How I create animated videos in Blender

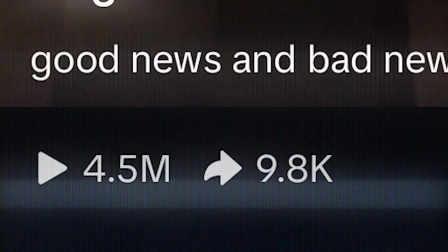So this is how I have been creating my videos for the last two years. And usually I didn't even model a thing in a process.
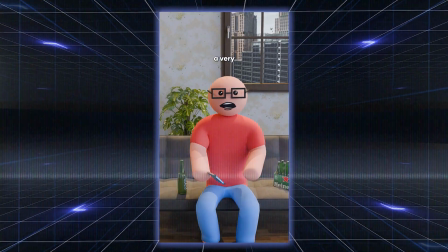In this video, I'll be showing you how I created this animated video in Blender. You need to make it fast, so I'm cutting corners left and right.
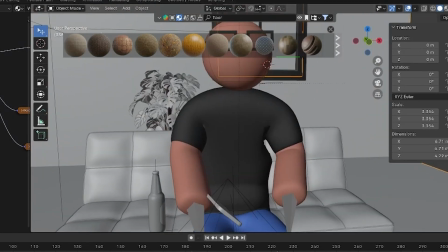I didn't even bother modeling a single thing in this whole process. So picture this. I had this joke for a long time.
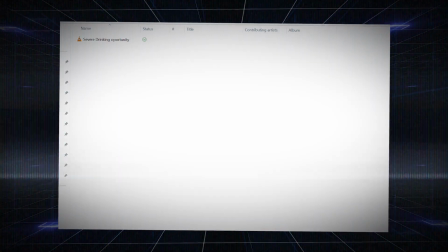Stuart recorded the voiceover back in June, and it's been chilling on my computer, waiting for its time to shine. Well guess what? Today's the day. Let's bring this bad boy to life. First move, block out the scene.
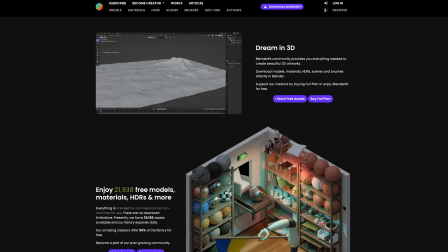I added a chair on the plane by using Blender Kit. I have a link to this amazing blender add-on in this video description.
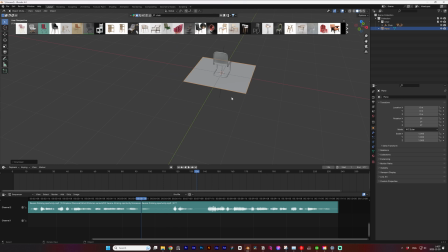Now I need a character on this chair. You might think I'm manually animating my characters, but nah, that's too much work.
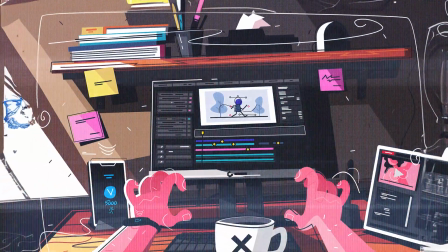Back in the day, I thought I could pull it off, but turns out I'm not the animation guru. Time's precious. So, what do I do?
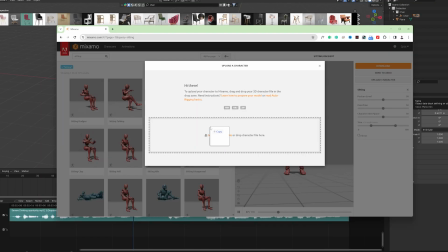I cut corners. Every damn corner. Enter Mixamo. I've got this go-to character I made ages ago, dropped it in, rigged it up, and exported some animation magic.
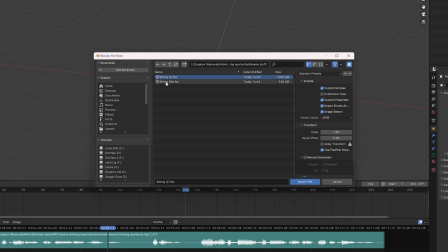In this video, I will merge two animations. So I had to download two characters, merge them like they're old friends at a high school reunion.
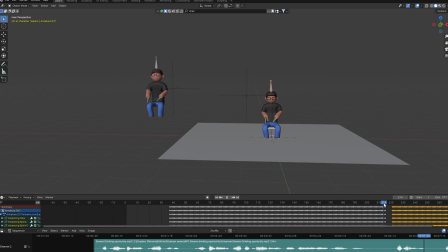You ever tried merging two personalities? It's like mixing oil and water, but hey, it works in Blender.
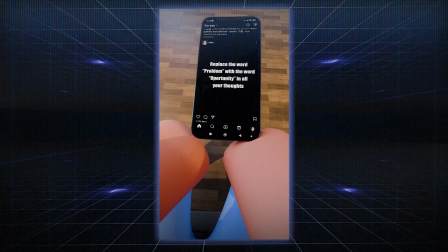I think that this video consists from two or three scenes. First, main character vibin' with a motivational line on Instagram.
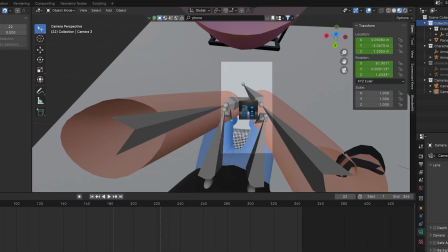Then, we cut. Moving camera, main character chillin' with a drink. Time to add the phone. I grabbed it from BlenderKit, but the screen ain't showing any motivational quotes.
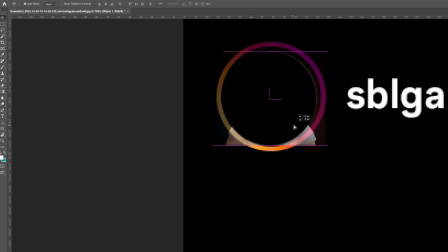So I snagged a random Instagram post, photoshopped that quote in, slapped it on the phone screen in Blender.
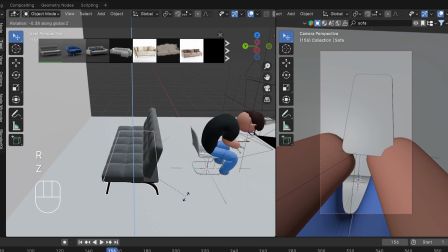Easy peasy, lemon squeezy. changed up the chair to a sofa cause let's be real, it looked way better and then bam,
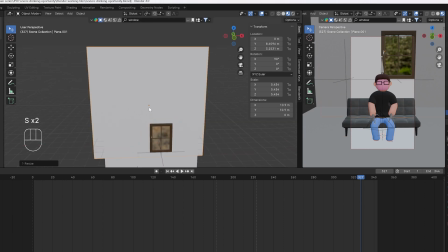window on the wall I took it from blender kit so I wasn't sure if it is transparent tested with a red plane,
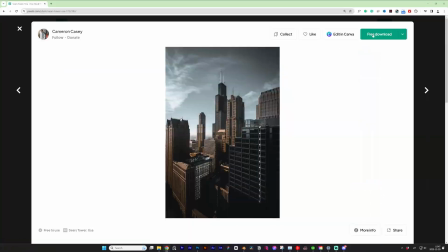confirmed needed a city view behind the window hit up pexels, found a dope pic mapped it on the plane,
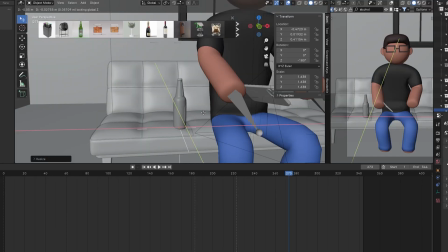looking good I need more details in the scene and since our guy's on the liquid vibes added a beer bottle for that extra touch needed more details so I tossed in a plant behind
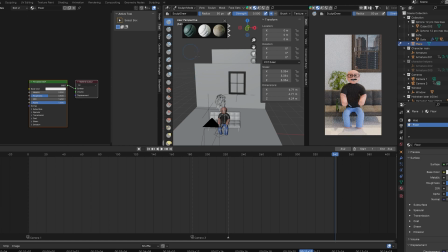the sofa vibes improved 100% fine tuned the small stuff removed hair and ears from my character Who needs hair anyway?
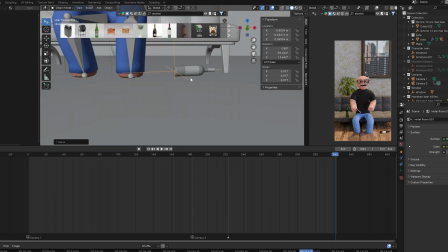Slap some textures from Blender Kit on the walls and floor. Added a few bottles under the bed. Then it is time to make a lip sync.
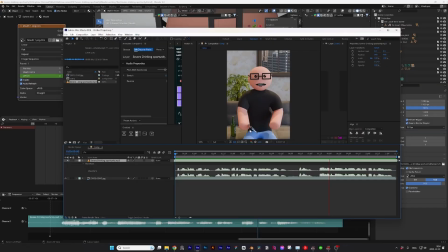Since it is a short video, I am not going to automate it. First render done, and oh boy, it needed some upgrades.
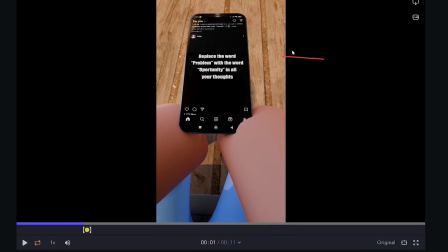I added some feedback for myself on frame.io.
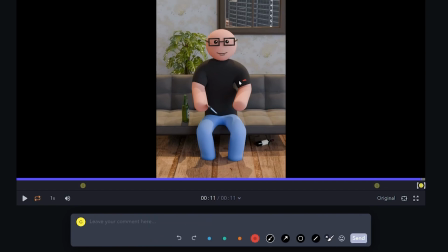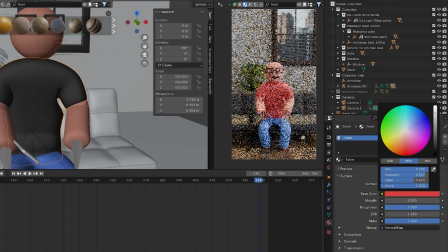Then back to Blender to fix the floor texture. Change the t-shirt color to red. By making those videos, I noticed that red t-shirt performs the best.
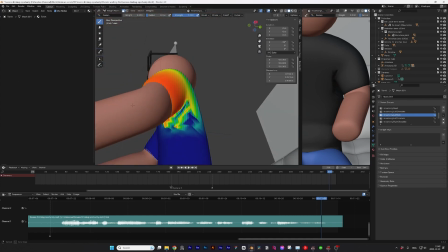Then I fixed that weird geometry bug below the left arm. It happens every time I rig the character with Mixamo.
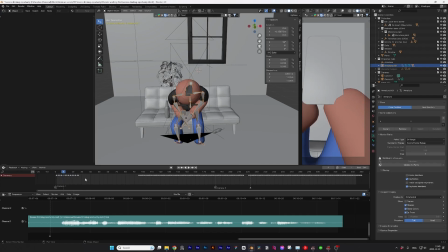Mixamo, you tricky beast. Phone moved too fast in the first scene, so spaced out the keyframes.
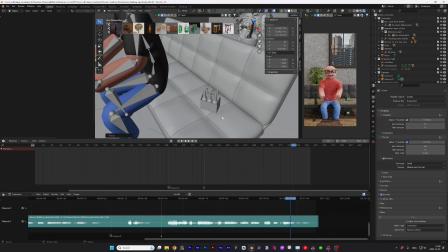Added some blinking animation for the character. And of course, decided we needed more alcohol. If you've made those decisions on a Friday night, we should start a support group.
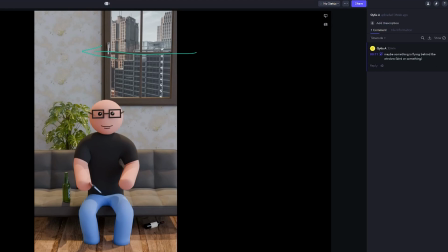I wanted to see some movement behind the window. Animate birds flying outside? Nah, too much effort.
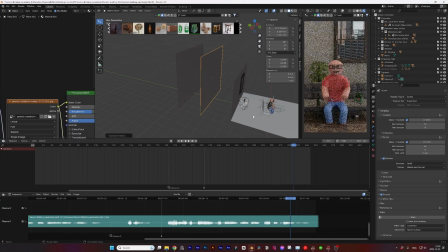Found a bird video on Envato Elements. Slapped it behind the window. Fingers crossed that it would look good in the final render.
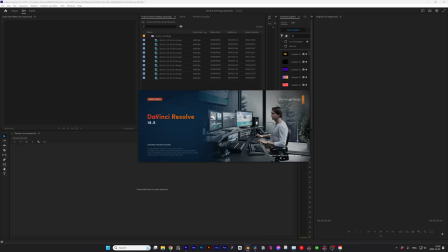Rendered each frame separately. I wanted to show you how to combine the sequence in DaVinci Resolve, but I couldn't figure it out myself.
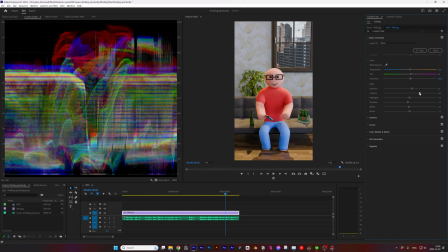So I imported it to Premiere Pro, synced it with the voiceover, did a quick color grade, and threw in some titles using Premiere Pro's transcription magic.
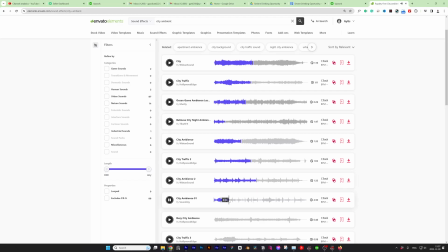Almost forgot sound effects, some ambient noise is not that noticeable, but it makes a difference.
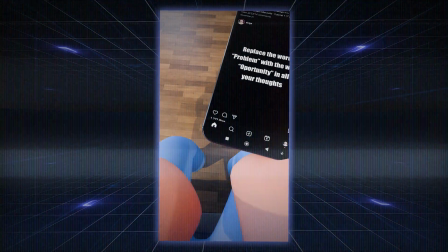And there you have it, my friends, the behind-the-scenes of how I cut every damn corner to make this animation pop.
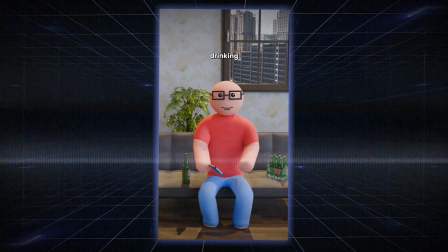Final video is on my YouTube shorts.